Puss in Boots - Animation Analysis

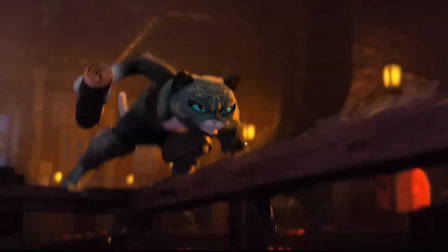(8:16)
The landing here, the cat landing, superhero landing is really great. Notice, boom, she gets into the pose, really nice line of action, and just a couple of frames of settle down and settle up. So it's a little wave motion, torso, hips, torso, head, then torso, hips, head.
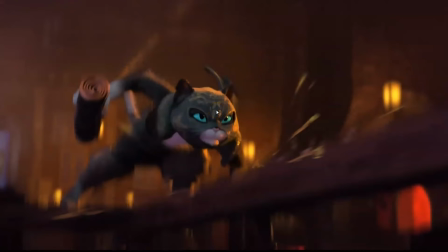(8:35)
So torso, hips, torso, head down, hips, torso, head up.
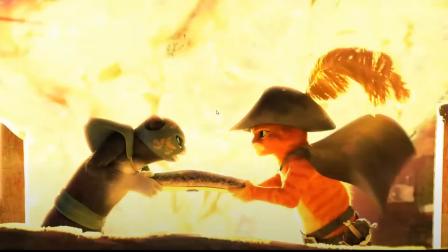(8:40)
A little wave motion.
Whenever I come up with you, things go wrong. Cool, another member of the team.
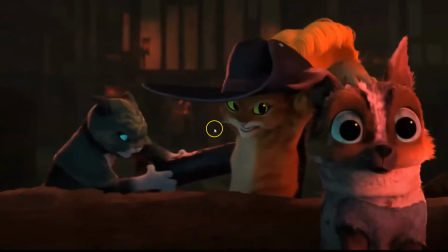(8:46) I'm Puss's therapy dog. Definitely not. Finally, you need therapy.
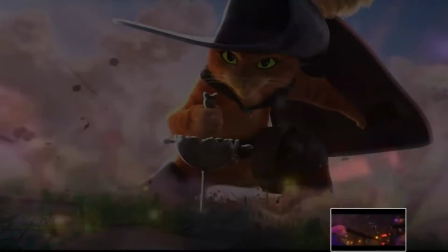(8:55)
I really like this shot as well.
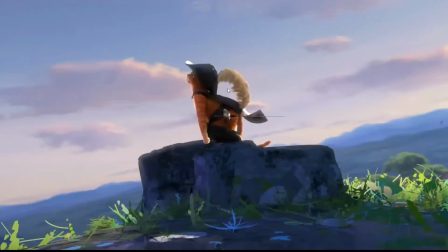(8:58)
Notice how brilliant, because sometimes when there is a lot of camera movements, it's hard to make it look nice.
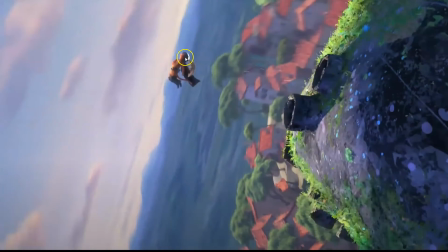(9:05)
But so I'm gonna analyze this one. See how in this case, notice the path of action that the character makes in the screen.
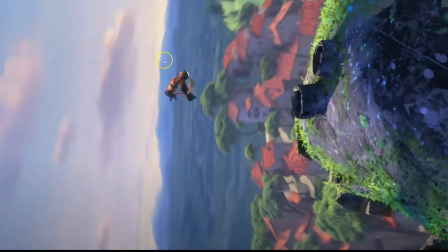(9:13)
Notice, can you see the arc that is creating, this arc that is creating on the screen?
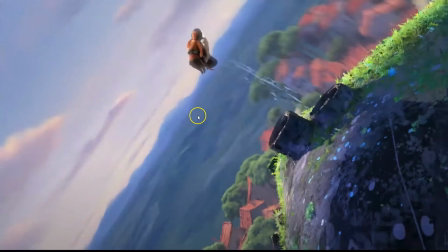(9:20)
So as the screen rotates, the character is creating as,
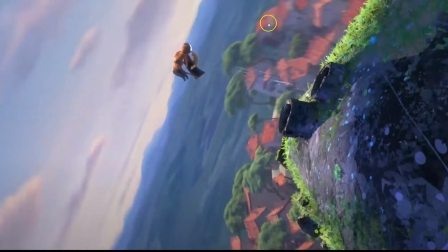(9:26)
although it's staying pretty much on the same, around the same place on the screen, but it's creating that visual arc
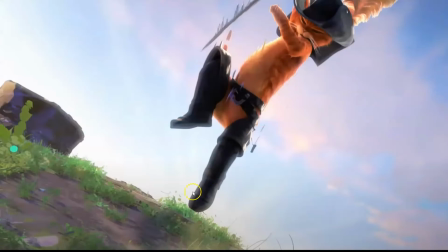(9:35)
around and down. Really nice line of action and huge spacing. See, from one frame, boom, when you want to sell a really hard, strong shot, strong hit, a strong impact, you create a huge spacing. This way, boom, you sell a much stronger impact.
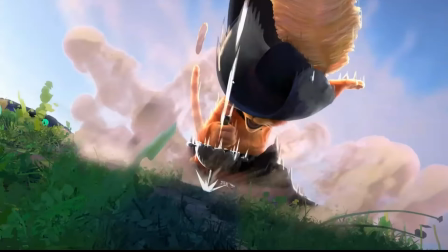(9:57)
boom.
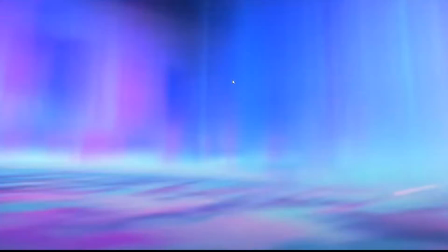(10:01) I have got to learn how to do that. Lives flashing before your eyes.
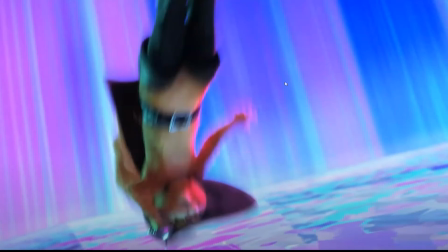(10:08)
Pray This I really like as well.
before your eyes.
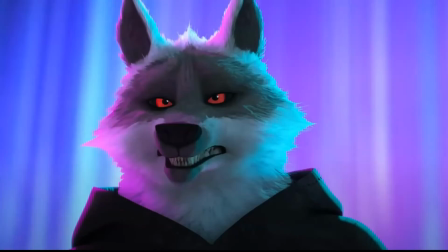(10:14) Lies flash before your eyes. Before your eyes. Before your eyes. Before your eyes.
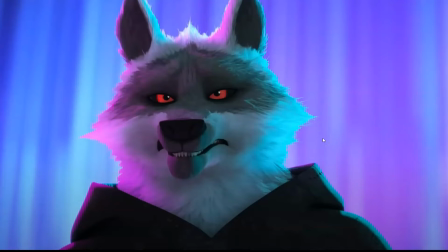(10:19)
I like it because it's really from inside. Notice lies flash before.
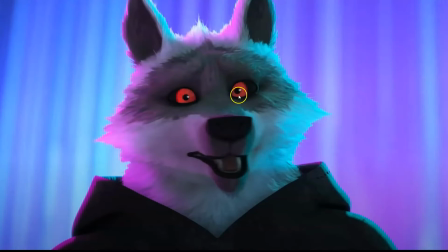(10:25)
See how before he says eyes, before your eyes, the eyes open up because he's telling an intense.
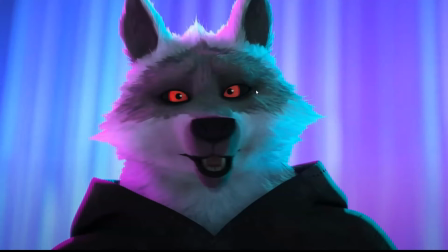(10:34)
There's a lot of emotion on that words, like lies flashing before your eyes. Like what he's really saying is you're about to die.
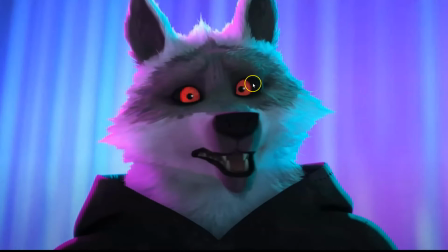(10:43)
So he's he's trying to sell like a psychopathic, like he wants to kill him.
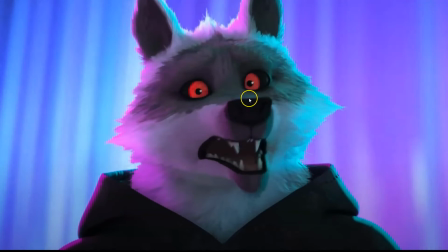(10:52)
So see how he opens the eyes and then eyes, but you have the overlap.
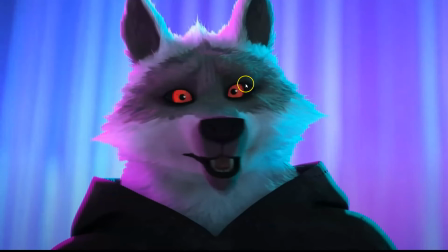(10:56)
First the eyes sell the emotion,
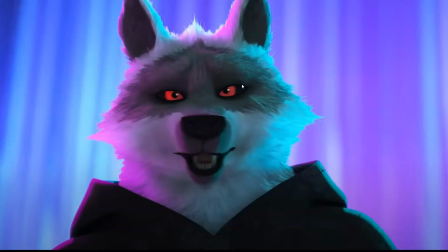(10:59)
first the eyes tell the audience the emotions of the character, and then he speaks up.
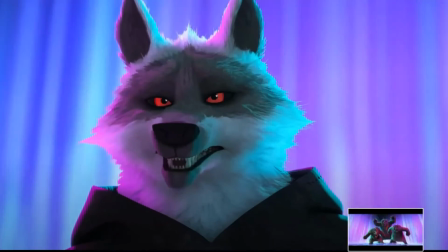(11:06)
So Lives flashing before your eyes. see before your eyes,
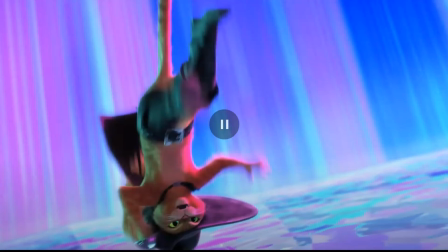(11:12)
Lives flashing before your eyes. see.
Pray for mercy from Puss in Boots.
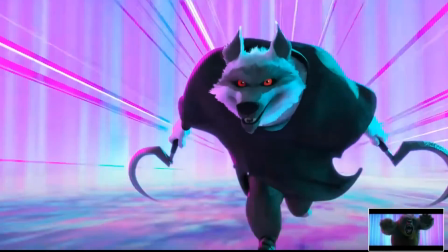(11:23)
This one as well is a really good shot. This is great.
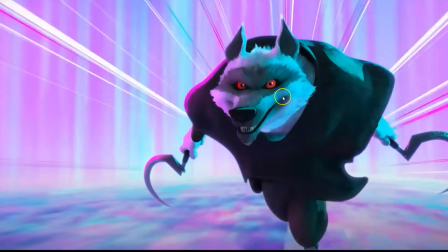(11:30)
I mean, look at this. Boom, boom, boom, boom, boom, boom, boom, boom, boom.
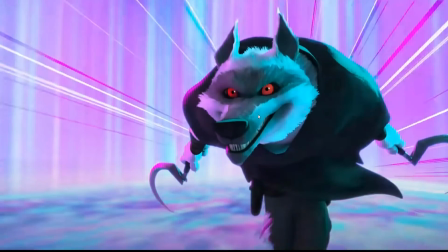(11:36)
Really nice. The zoom in, the character gets closer to the camera.
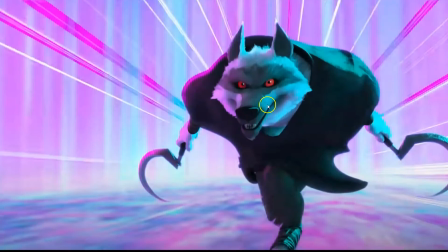(11:41)
They change the focal length probably so that first the character appears more flat,
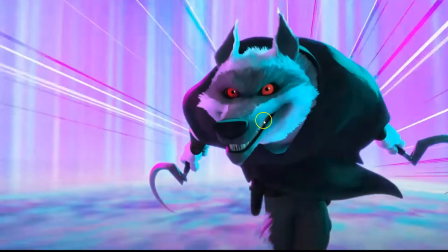(11:46)
the face more flat, and as they change the focal length or they get closer to the camera,
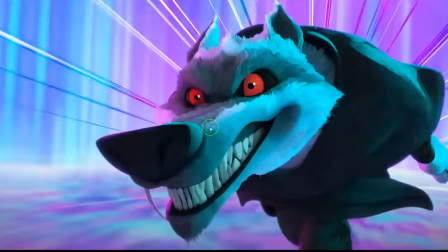(11:52)
then everything is a bit deformed towards camera,
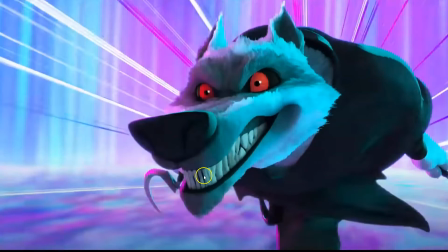(11:57)
so you feel feels more stretched, and you can see all the dimensions, everything.
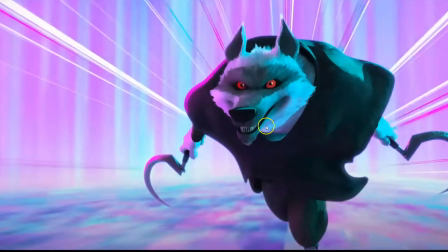(12:03)
So, and they match it with you can see a little bit the teeth here, a little bit,
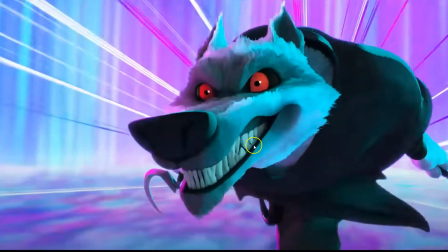(12:10)
and by the last frames you can really see the teeth.
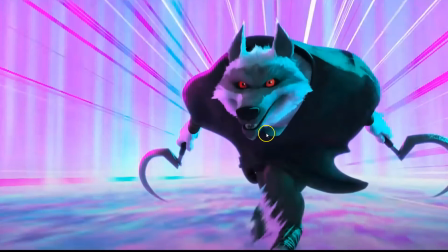(12:13)
So it's a really contrast between, you can see the intensity building up, and also in the face.
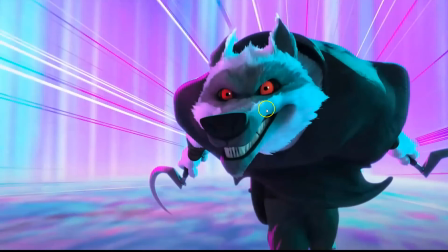(12:19)
Look, the face is kind of like open eyes, but see how in the last frames it gets more intense.
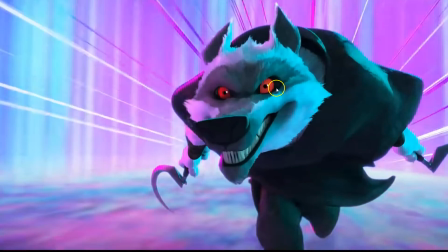(12:26)
The eyes open really wide, the mouth opens as well.
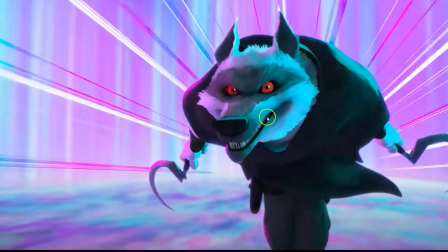(12:31)
See how the lips go up, the mouth opens a bit more, the lower lids go down as well,
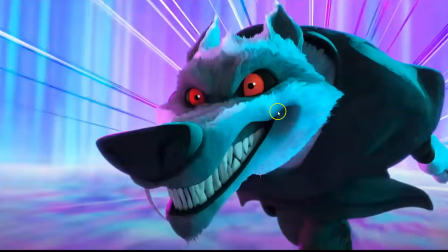(12:38)
the eyebrows get more intense, everything till this pose, which is sells completely the intention of, like, this is the most intense frame. You really feel the intention of the character in this frame.
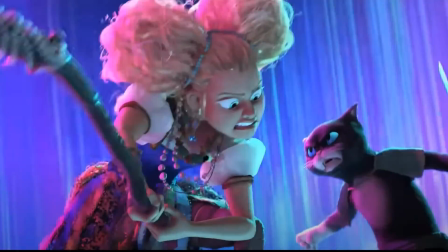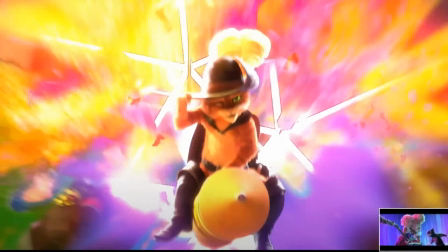(12:58)
I really like how they matched this.
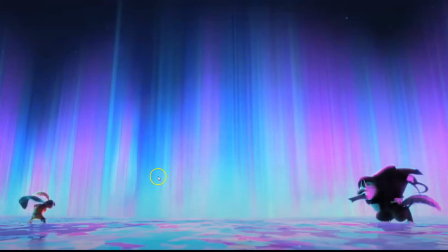(13:01)
From this you see the inertia of the character going screen right, jumping, really intense movement, and then they cut and they
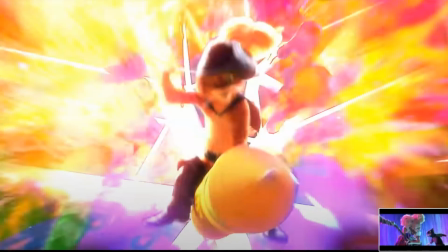(13:12)
mix it with this shot. So even though it's a trailer and these two don't come together,
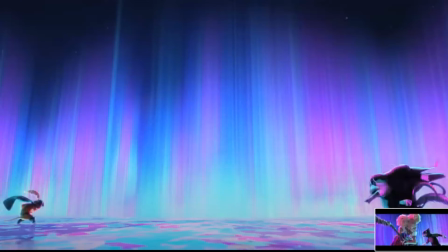(13:19)
but they mix it in a way that they feel coherent. They feel as if they are from the same sequence. That you can, even though they are not from the same sequence, the audience doesn't feel like they have changed situation.
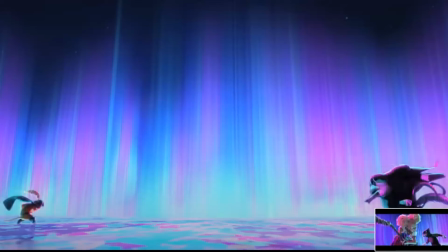(13:37)
They feel that it's in the same situation, the fight. It's really nice because they keep the inertia, they keep the screen direction, and really nice done.
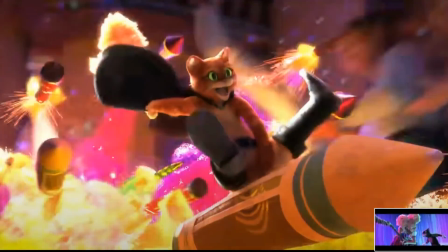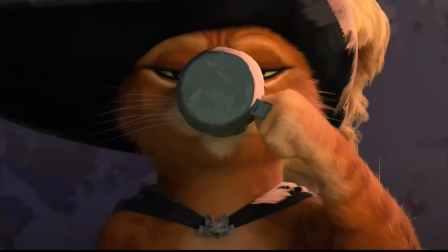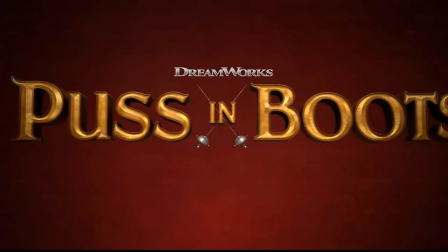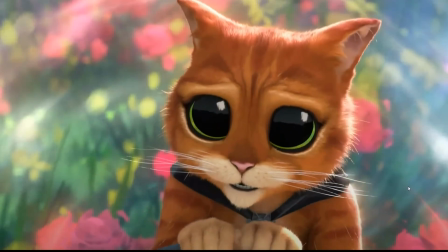(14:03) I don't trust you. Trust me. You gotta trust him. Look at those eyes.
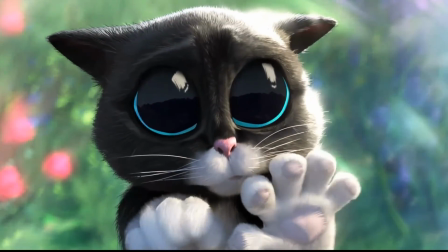(14:08) You call that cute? And with the paws. Am I doing it?
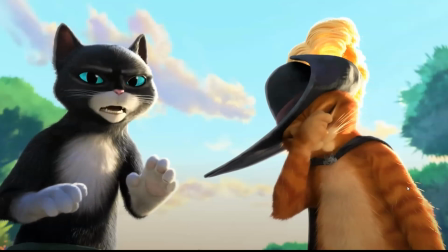(14:13) You're gonna give yourself a hernia.
Well, this is the end of the trailer. I hope you liked it. I hope you learned quite a bit from it. I sure did. And really nice.
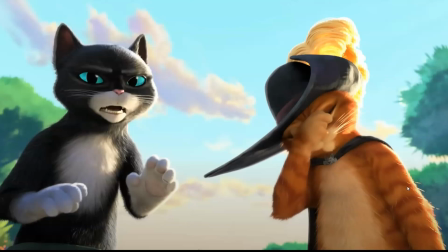(14:27)
I really like seeing new animation styles, new styles of animation, new things coming up. And also, if you have any suggestions for any animations that you want me to analyze, just drop it on the comments on the Discord server. And until the next time.